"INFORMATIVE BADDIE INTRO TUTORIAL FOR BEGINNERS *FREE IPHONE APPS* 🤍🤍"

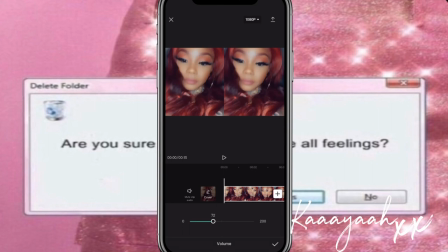21:07 First of all, turn off the volume because that's just gonna annoy me editing this and hearing the volume. And then you also want to add an overlay, and we're gonna bring in that same purple.
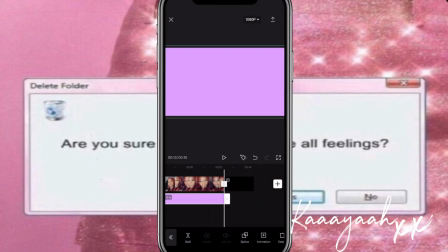21:21 So that the whole entire video has that same kind of theme of purple, so that it's all matching, you know. If we didn't put this purple over, it would just be like going from purple to red.
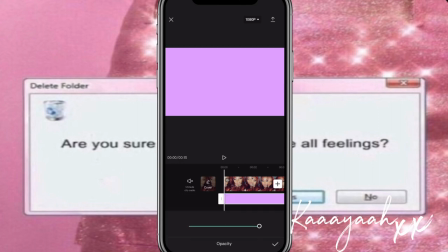21:36 Like, you want it to be a nice transition. So we're gonna go to opacity and we're gonna turn it down.
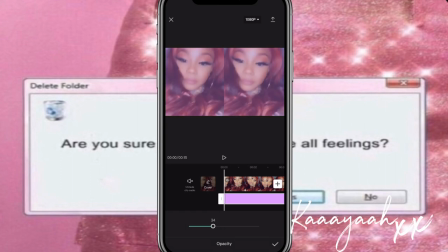21:43 So it's not completely purple, but it's still staying with the theme. And I'll turn it down to probably about here. And make sure you're screen recording it.
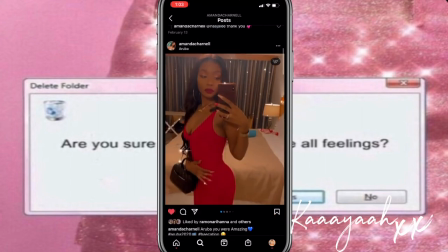21:52 Go there. Like the pictures. Like the pictures. Like them.
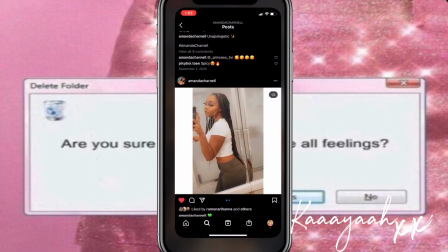21:59 And then we stop about here. Stop screen recording. And then once you're done that, you want to add overlay.
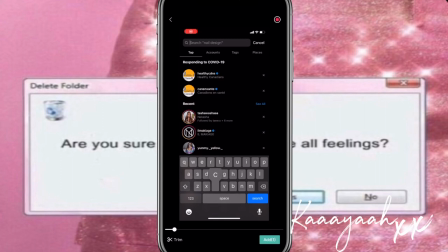22:07 To take it again. So here is the screen recording that we just did. Add.
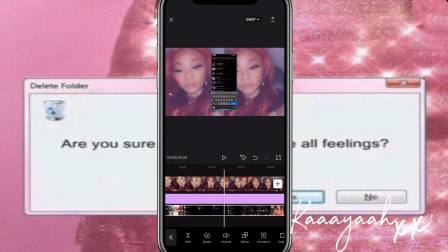22:13 And I'm gonna start it right about here. So we're gonna press split. And we're gonna drag this all the way up to there. Oh, okay, sorry you guys.
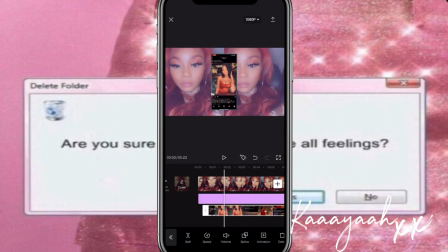22:31 So before we do all this, let's make sure that our background is a little bit more lively. So I'm going to add in some effects, so that it's not just flat and plain and boring.
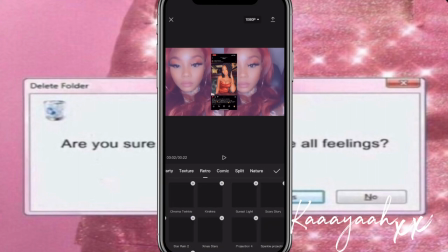22:46 So what I did for this one, I went to retro and I did snow glitch.
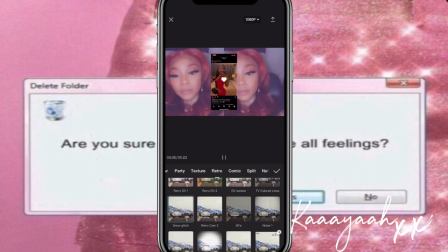22:54 So yeah, as you can see,
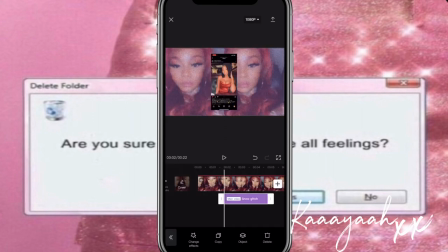22:57 it just gives it more of a lively effect instead of it being flat, plain, and boring. And I think I also added something else too. I think I added party, something from party.
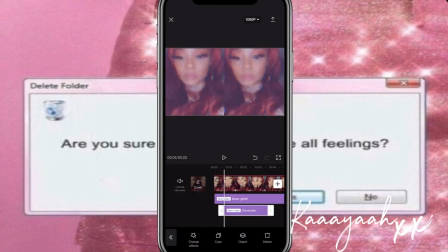23:15 And was it chromatic? We're gonna drag that out for the entire duration of the video.
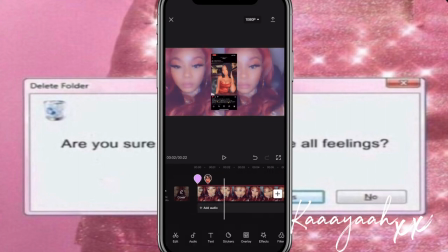23:24 And then now we're gonna go back to that overlay. So here's what we have. We're gonna crop this
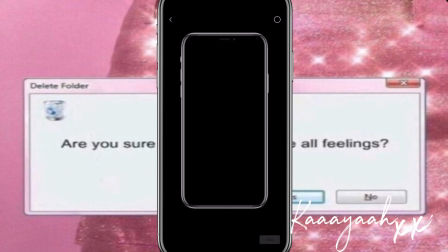23:36 phone background. So this is just an iPhone PNG.
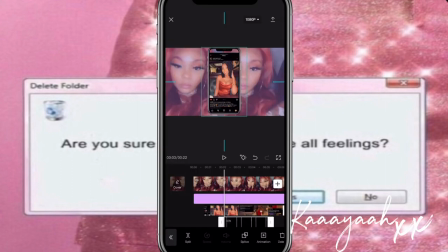23:41 You can just search it on Google and download it as a PNG. And there you have it. You get the exact same effect. You just have to adjust it to what looks right and make sure you're hiding
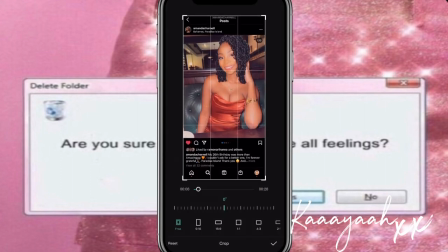23:59 what parts need to be hidden.
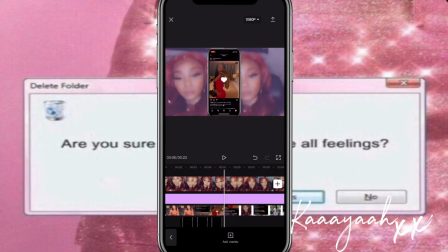24:01 Much like my intro, we have the iPhone in the middle of the screen, so that's where I'm getting this inspo from.
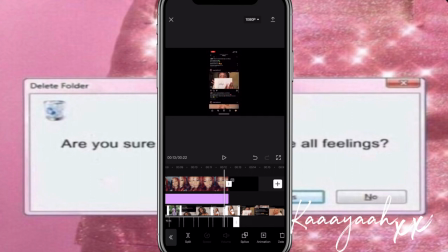24:09 We're gonna drag it out for the entire duration, and we're gonna end this clip right here.
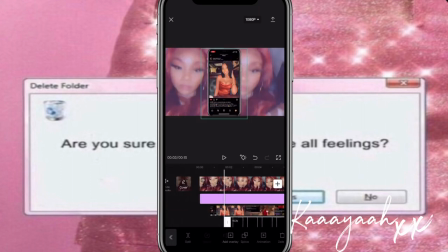24:18 Delete, and make sure that this is matching up.
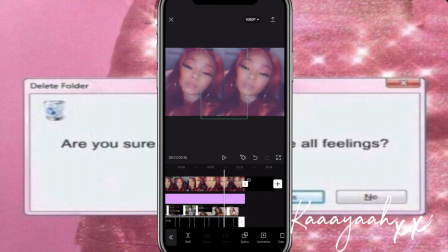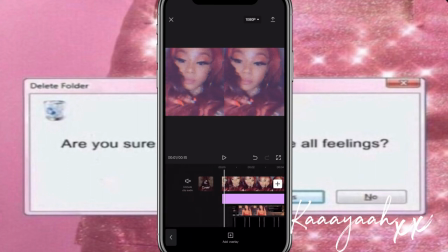24:29 So let's play that for you guys to see.
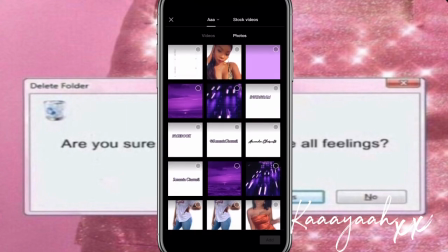24:36 Before anything else, I like to add in the fonts and the important stuff so we can see what we have space for. So I add in the Instagram. You can add this in now.
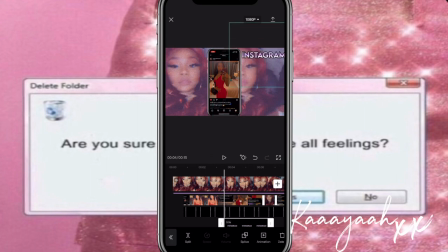24:49 So I just put it up in the top corner. I also found this on Google. You just search up Instagram logo purple PNG.
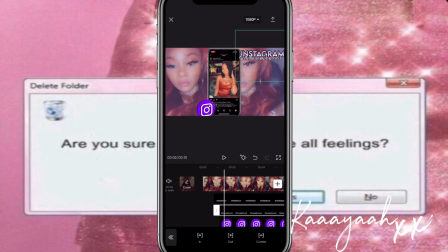25:02 Social media handle to have an animation. So we're gonna go there and we're gonna do zoom. We're gonna do zoom one. Yeah, we're gonna do zoom one.